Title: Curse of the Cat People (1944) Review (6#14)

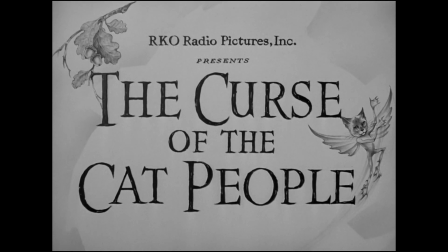Curse of the Cat People is a psychological horror film from 1944. Well, kind of.
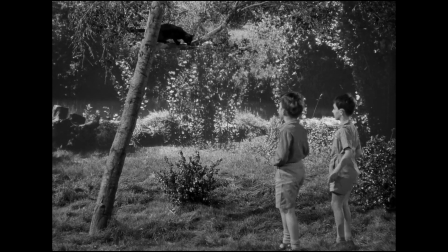We'll get into that later. The film is a sequel to the groundbreaking horror movie Cat People, and follows the daughter of two characters from that film.
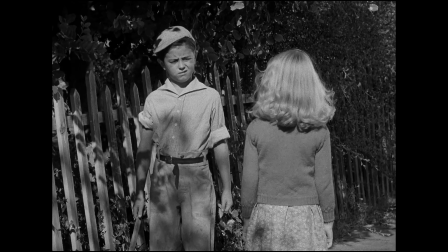Anne Carter plays the daughter and is a bit of an outcast amongst her peers. She has trouble making friends and often finds herself lost in her personal fantasies.
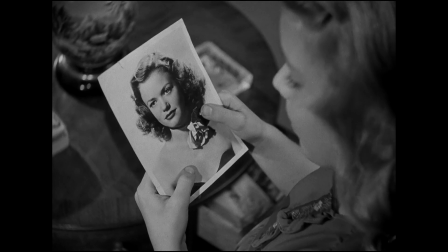This bothers her parents, played by Kent Smith and Jane Randolph, as it reminds them of Smith's deceased ex-wife, Irina, played by Simone Simon, who had an untimely death.
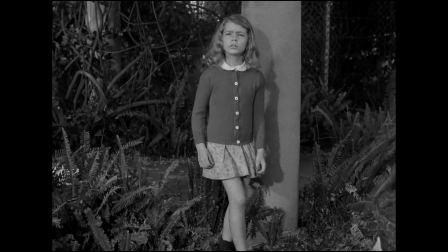As they pressure Carter to act more like other kids, she finds herself emotionally lost.
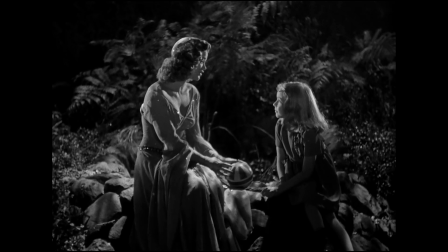That is until she befriends an apparition who just so happens to look and sound like Kent's ex-wife.
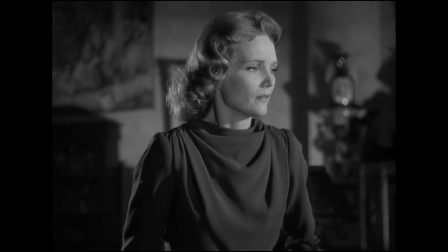That's the best way I can describe the film without summarizing every scene that happens.
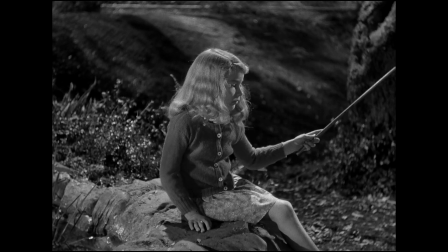Now, from that description, you might get the impression that the script jumbles a lot of stuff together, but thankfully, that's not the case at all.
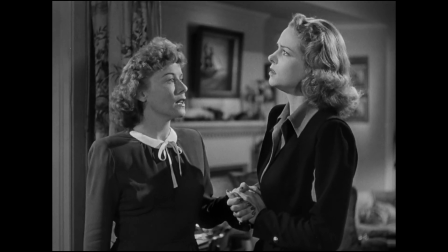It just has a lot of elements interwoven throughout the runtime. The script does a great job balancing everything, and it all seems straightforward when you watch it.
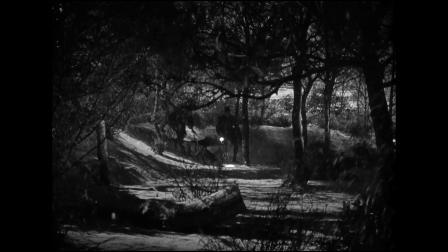Well, even then, that's not 100% true. Like its predecessor, Curse of the Cat People plays around with ambiguity.
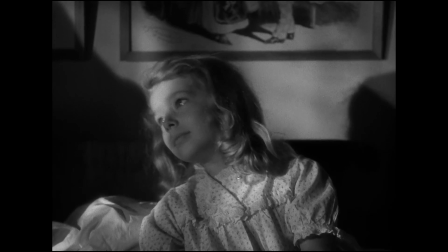You never really know if this is the ghost of Simone Simon, or if it's all in Anne Carter's head.
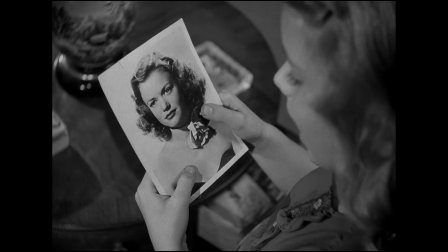Early in the film, Carter sees a picture of Simon for the first time, and their otherworldly encounters start a little bit after that.
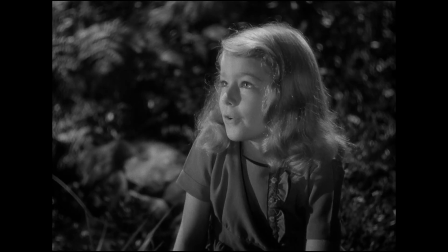It could be that this resemblance is just an unconscious choice by Carter's mind when she yearns for a friend,
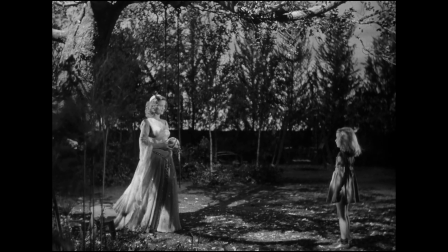or maybe Simon's love for Smith is so great that she felt the need to intervene to help his daughter.
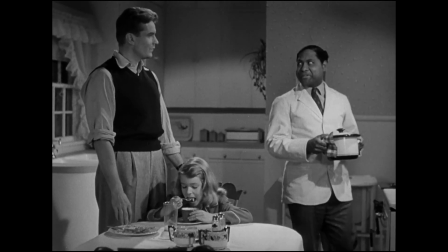That's just one of the many subtleties that adds to the quality of the film. I said in the beginning that this is considered a horror film, but honestly, I don't think it is.
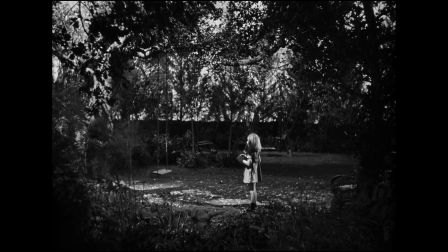It's more of a fantastical character study. If it wasn't for the title and the connection to the previous film, I think people would classify this differently.
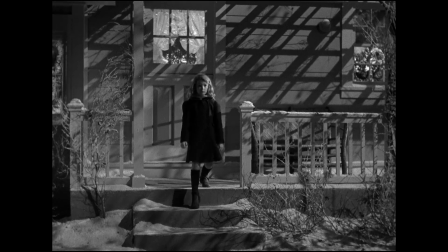I think the film is more of a Christmas movie. Yeah, just say that out loud. Curse of the Cat People is a Christmas movie.
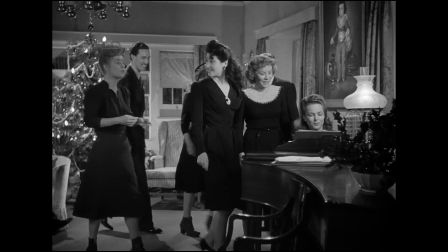You might think it sounds silly, but I do usually find myself wanting to rewatch this around December.
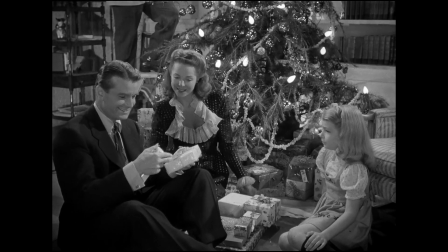There's a good message about family and appreciating the people around you.
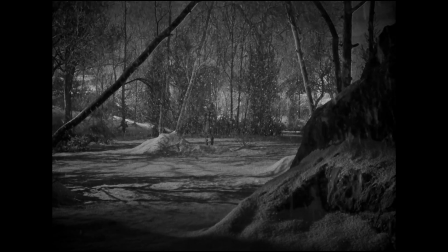On top of that, the film is filled with beautiful shots of snowy landscapes, and the score helps to create a whimsical mood to many scenes.
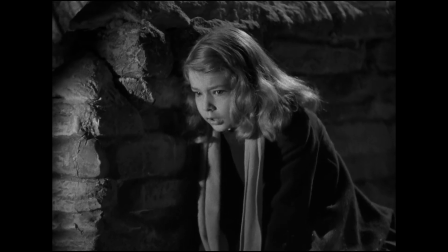But don't get me wrong, there are moments of horror in the film. Nothing as striking as the first film, but somehow just as memorable.
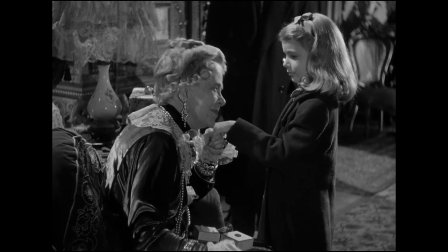One of the highlights of the movie is a neighbor, played by Julia Dean. She's a retired stage actress who also lives a little too much in her head.
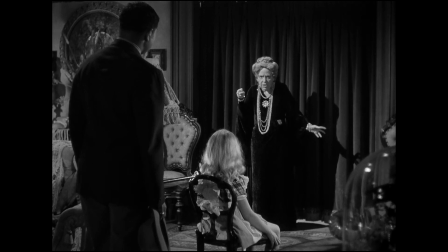There's a scene where she tells Carter the legend of the Headless Horseman, and she goes out of her way to make it as theatrical as possible.
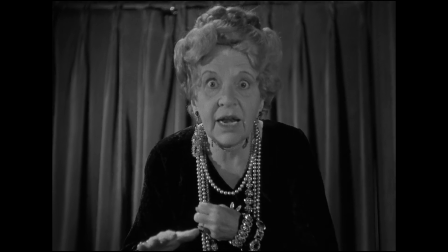It reminds me of being a kid and having an adult tell you a scary story over a campfire.
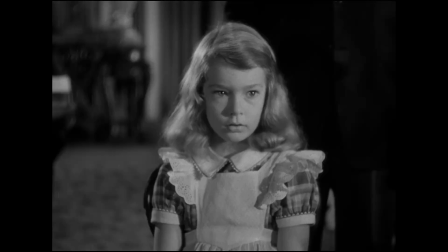As the story progresses, the lighting on Dean slightly changes, adding to the idea that this is being viewed through the lens of a frightened child.
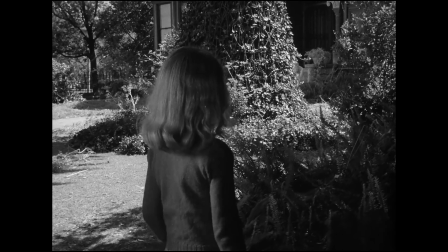The film is often cited by child psychologists as one of the most accurate depictions of a troubled kid, many saying that it was ahead of its time.
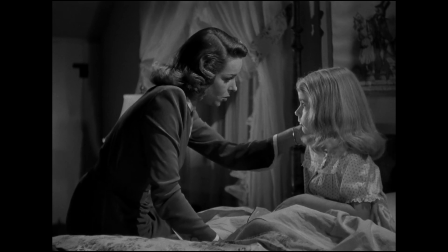I think this is due to the fact that writer-producer Val Lewton interjected a lot of his personal experiences from his childhood into the story.
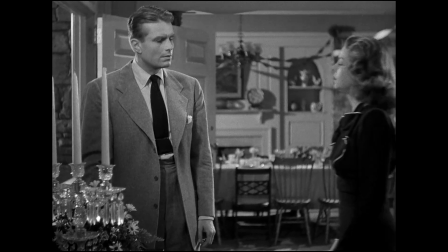There's a scene early on where they're celebrating Carter's birthday, but no one ever shows up.
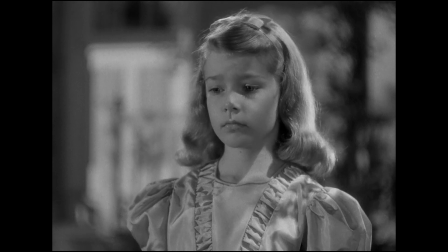Upon inspection, the parents realize Carter placed all the invitations in a tree that, when she was a little kid, she was told was a magical mailbox.
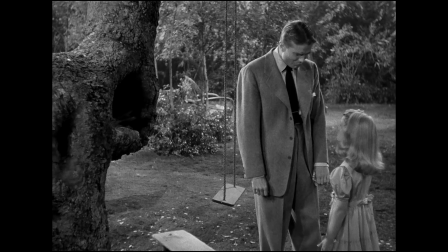Apparently, Lewton did the same thing as a kid, but with his sister's birthday invitations instead.
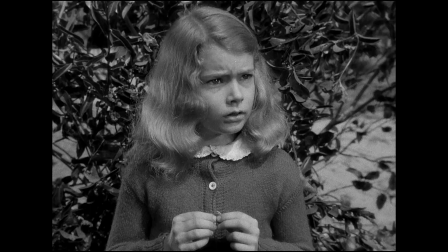On top of that, Val Lewton's wife once described her husband as a man who never truly entered the real world as an adult.
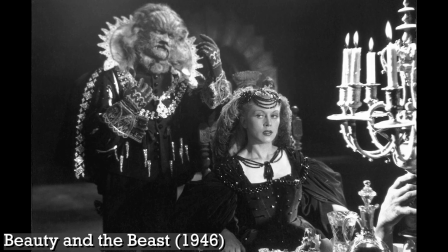Film historian William K. Everson once compared this film to Jean Cocteau's Beauty and the Beast from 1946, and honestly, I understand where he's coming from.
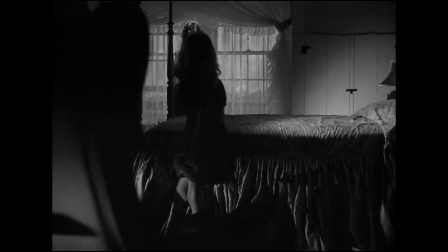There's a haunting beauty over both films that project you into moods that are unlike anything else from the time,
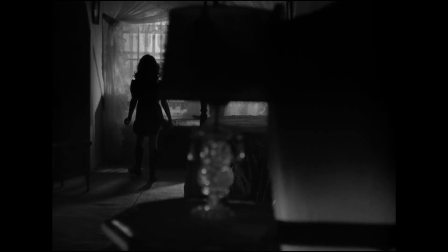and it might sound pretentious to say, but I think the black and white cinematography really helps sell this.
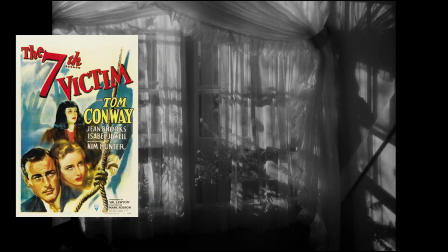Cinematographer Nicholas Busaraka shot the original Cat People, as well as 3 other Val Lewton horrors, but I think this is his best work.
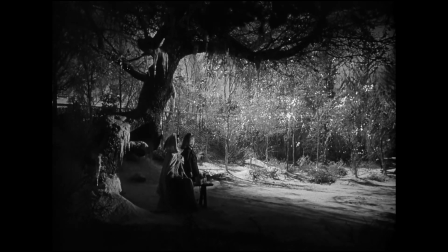He does a brilliant job using lighting to help tell the story. Anytime you see a glistening light, you know right away Simone Simon is coming, but it's not always bright and happy looking.
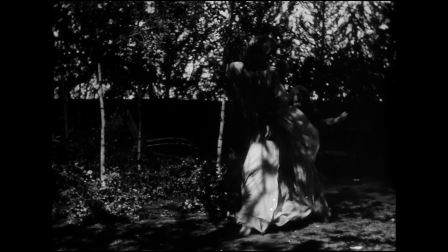Oftentimes, there's cascading shadows over every frame she's in. Somehow, Musaraka can make these shadows feel comforting.
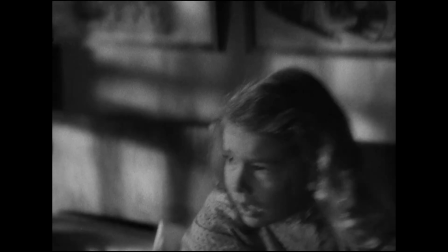It's amazing when, a couple scenes later, he uses similar techniques to make the audience feel uneasy.
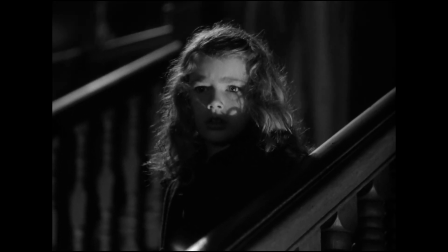Honestly, all that's missing from the more traditional horror scenes is the glistening light. It's remarkable how he's able to transform the frame with so little adjustments.
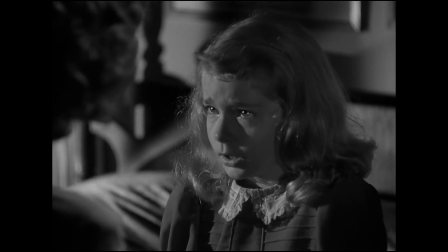One of my favorite pieces of trivia is that this was Robert Wise's directorial debut.
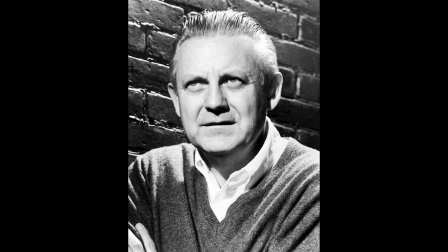Wise was an editor at RKO who worked closely with Orson Welles, and was even nominated for an Oscar for editing Citizen Kane.